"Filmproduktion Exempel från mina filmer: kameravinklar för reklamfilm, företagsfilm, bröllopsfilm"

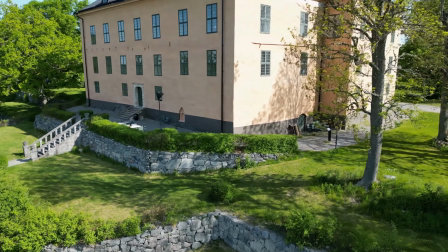0:00 Today we are diving into the world of camera angles, a fundamental aspect of visual storytelling.
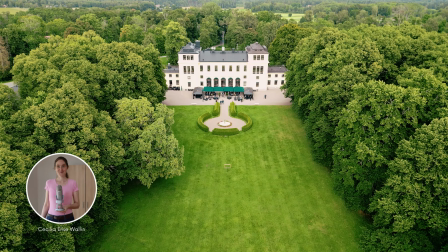0:06 By understanding and mastering different camera angles, you'll have the power to convey emotions,
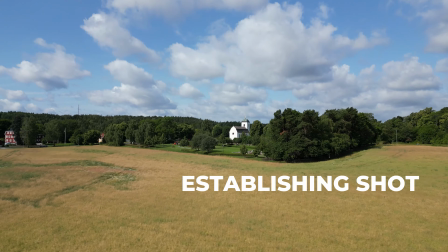0:13 enhance your storytelling and captivate your audience, so without further ado, let's get started. Wired shot, also known as the establishing shot, this angle is all about setting the scene.
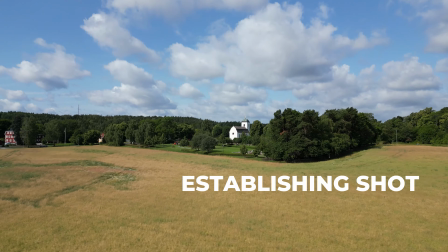0:29 It shows the entire landscape and helps viewers understand the context of your story.
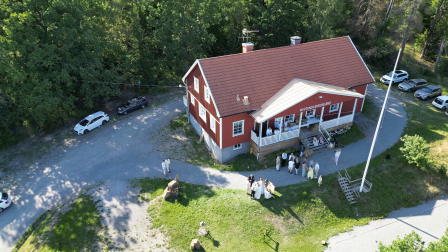0:35 Whether it's a sweeping view of a city skyline or picturesque landscape, the wide shot is your canvas to paint your narrative.
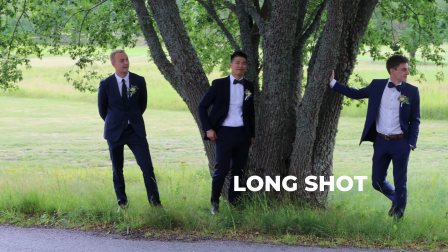0:45 The long shot, often referred to as the full shot, takes us a bit closer.
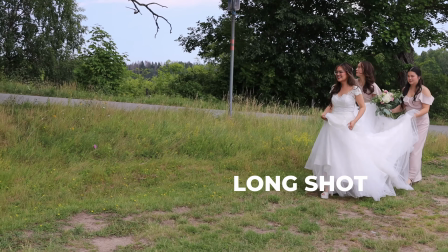0:51 It captures a subject from head to toe, allowing us to see their entire body.
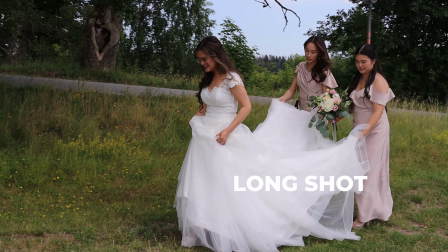0:57 This angle is perfect for showcasing a character's physical presence and the relationship to the environment.
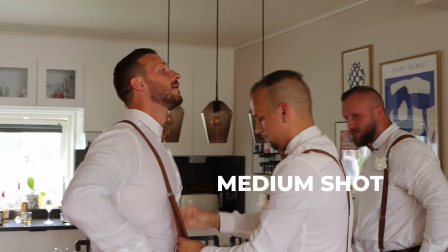1:05 It can be particularly useful in action sequences or when you want to emphasize the character's body language.
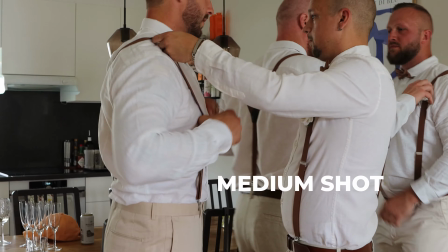1:14 Moving closer we have the medium shot. This angle frames the subject from the waist up.
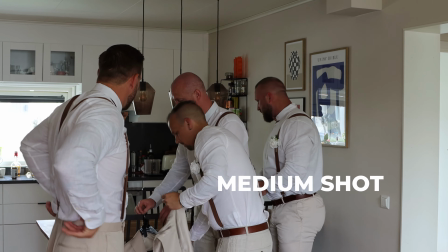1:19 It is a versatile shot that's great for dialogue scenes,
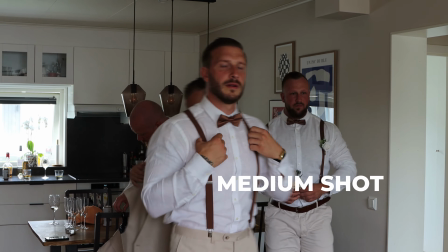1:24 interviews or moments where you want to focus on the character's expressions and reactions.
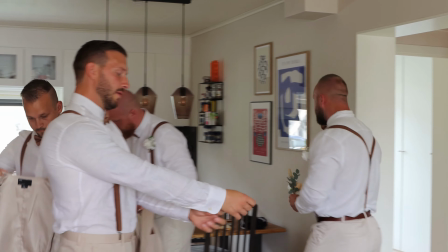1:29 The medium shot maintains a sense of intimacy while still providing context.
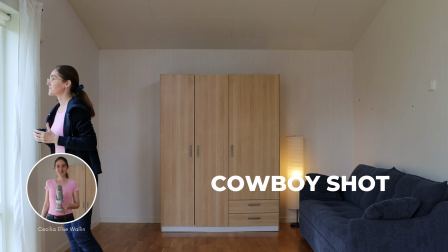1:38 The cowboy shot – no, we're not talking about a shootout in the Wild West.
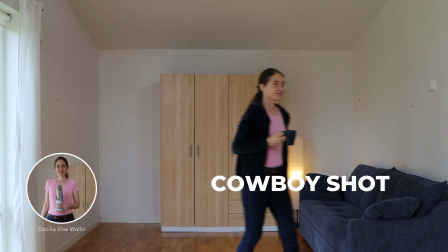1:43 The cowboy shot, also known as the three-quarter shot, frames the subject from the knees up.
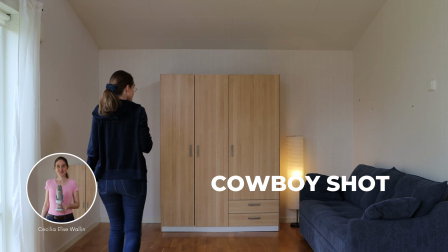1:49 Its name originates from classic western films where you'd often see cowboys and their holsters in this angle.
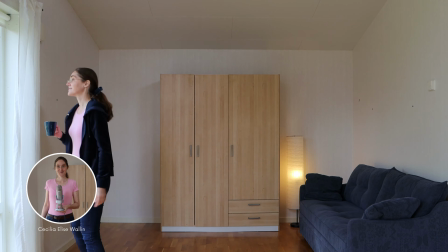1:57 It adds a touch of character and intrigue, making it ideal for revealing the personality of your subjects.
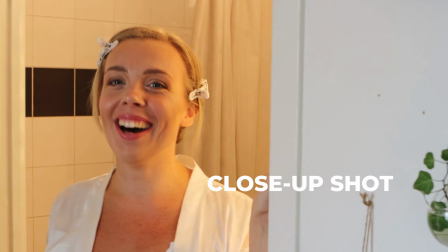2:06 The close-up shot. For more emotional impact we have the tight or close-up shot.
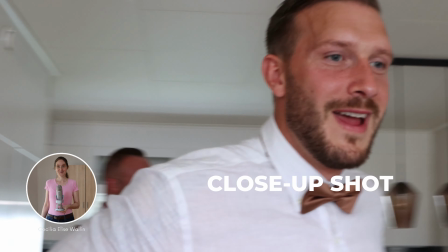2:11 This is where you get up close and personal, framing your subject's face.
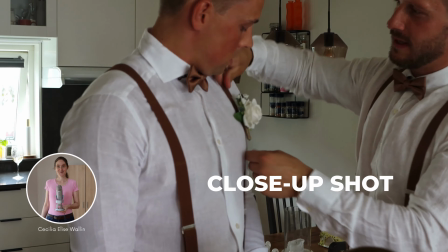2:16 It's fantastic for conveying intense emotions,
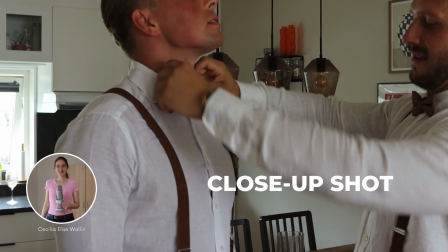2:20 emphasizing facial expressions and building a strong connection between your audience and the character.
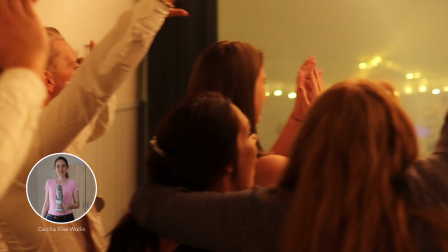2:27 A close-up shot can reveal the innermost thoughts of your protagonist or capture those intimate moments that makes your story shine.
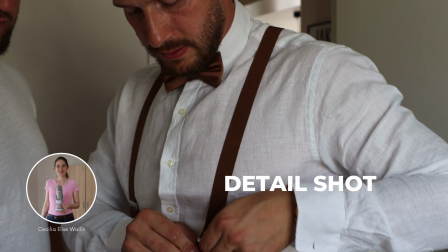2:37 Detail or extreme close-up shot.
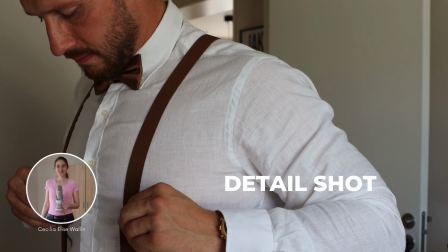2:40 This takes you even closer focusing on a single element such as an eye, a hand or an object.
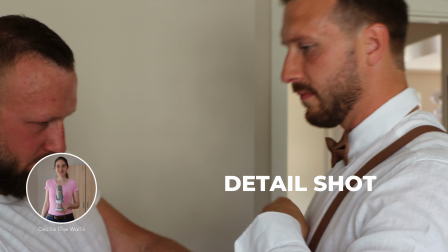2:47 It adds depth, symbolism and intrigue to your storytelling.
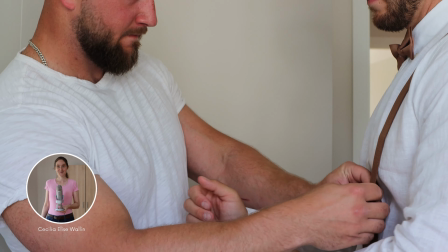2:52 Extreme close-ups can reveal intricate details that might go unnoticed and they are often used to build suspense, curiosity or simply to add a layer of artistic flair to your project.